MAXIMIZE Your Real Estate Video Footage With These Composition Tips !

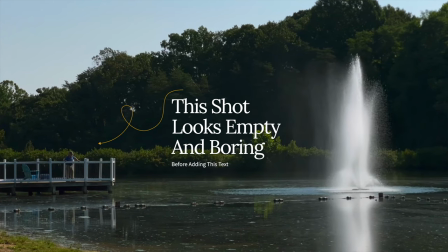3:59 Honestly, when you're starting to do this, the shots might feel and look a little bit weird at first,
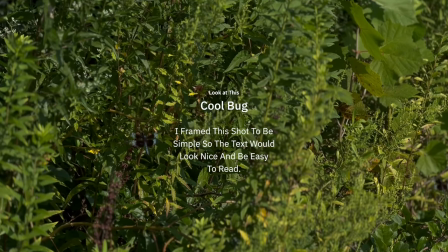4:04 but you're going to start seeing these types of compositions in your head and looking for them instinctively moving forward.
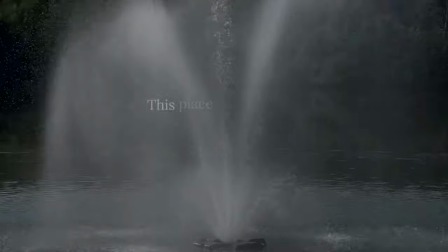4:12 Don't be afraid to put something like right in the center. I know this is hardly ever used for real estate stuff especially,
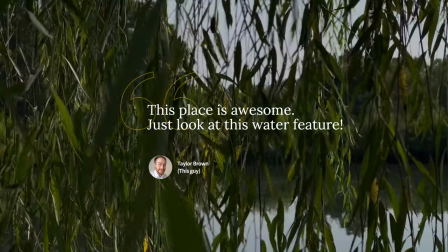4:19 but when you're watching a video if there's something important that's text, titles work really well.
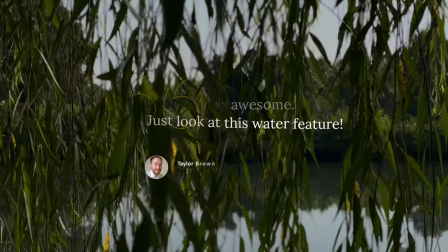4:25 But just a little bit of thought is gonna go a long long way with these. So how do you do this while you're shooting? So I like to use the grid preview on my camera screen to where I can kind of see where I'm gonna want these to be in frame, but I'm sure you're already doing that and also sometimes it works really well to put like an object that's a solid color or some negative space
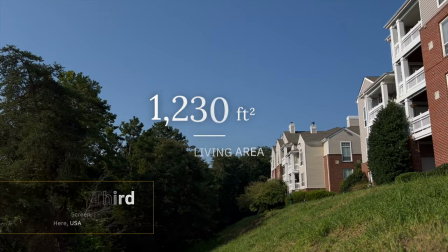4:48 so like emptiness or like a sky right where you want the text to be
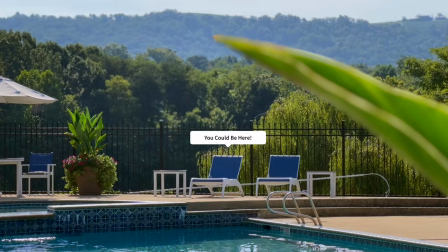4:52 because making videos is really all about the end viewer and how effective this is
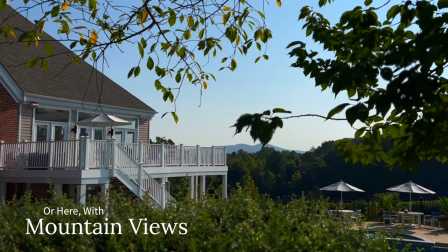4:57 in telling a story showing the narrative and just overall creating visuals that enhance that and make the story better make it a fun experience to watch and make it you know pretty show some stuff that people don't normally notice. One extra tip for graphics, if it's really hard to read, so like let's say you have a really bright shot, one thing you can always do is lower your opacity to like 80%
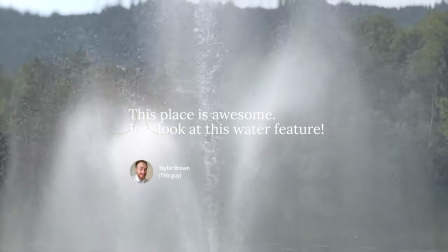5:22 or something and that will knock down the highlights enough to wear white text, which I typically recommend.
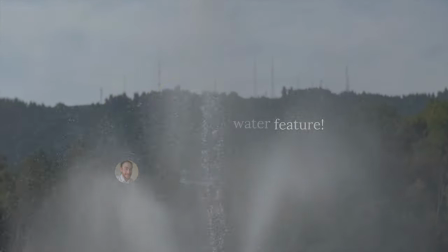5:28 It's just going to show up a lot easier and it's going to be a lot easier to read and you can still see the shot so it's not messing anything up. If you've got text spanning over like three or four shots. So maybe like a list or something.
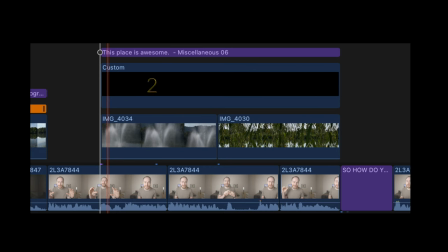5:39 I'll just typically put like a solid black layer over it and have that at a low opacity. So like 20%. So it's kind of just the reverse effect. But either way, if it's not readable, it's kind of pointless. All right, the last tip is super simple. Do longer takes. I know I've said stuff about doing short takes before, but I found that moving into people doing more content, more social media, more people want more posts these days, including me and everything moving to be more video centric, doing longer takes is super, super beneficial.
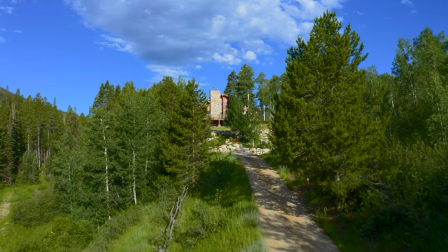6:17 So typically, you know, you do a shoot,
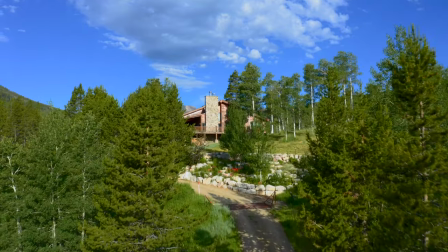6:20 send out your whole edit that shows the whole property or whatever but now being able to have multi-purpose footage to where you can do
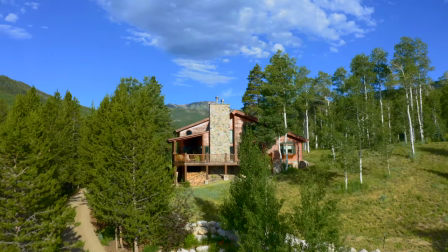6:28 different types of edits is super super valuable so for longer takes if you're able to pull it off you could
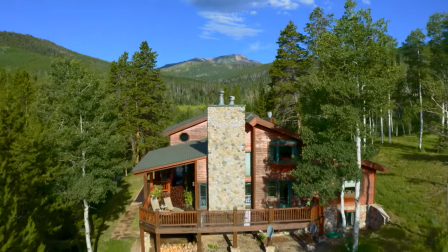6:35 basically turn any shot especially wide shots into a whole Instagram
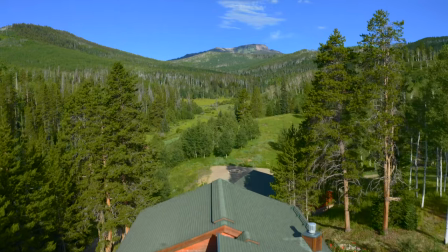6:40 post or a whole Instagram reel especially if you're shooting in like 60 frames a
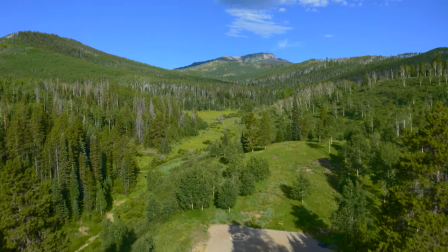6:45 second it's really really easy to slow that down on a timeline into like a 20 30 second post boom there's your easy upsell if you're doing this for
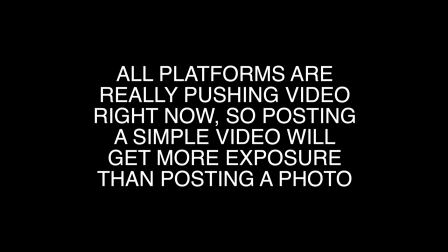6:55 yourself there's an idea to get into the whole instagram reels and tick tock a game just do simple stuff that's easy to watch and it's gonna be good maybe you just add a little bit of sound design or some music to it and some text or a voiceover and call it a day super simple 30 second video concept anyway so the moral of the story is do things that are a little bit more thoughtful, a little bit more multi-use, a little bit more multi-platform friendly, and it's going to make your editing process easier. It's going to give you more deliverables that you can possibly give to your clients that you might not have thought of before. And yeah, that's about it. If you're new, thanks so much for joining the channel. If you're old, thanks so much for being here again and the continued support you guys are awesome and I really really appreciate y'all and as always I look forward to seeing y'all in the next one peace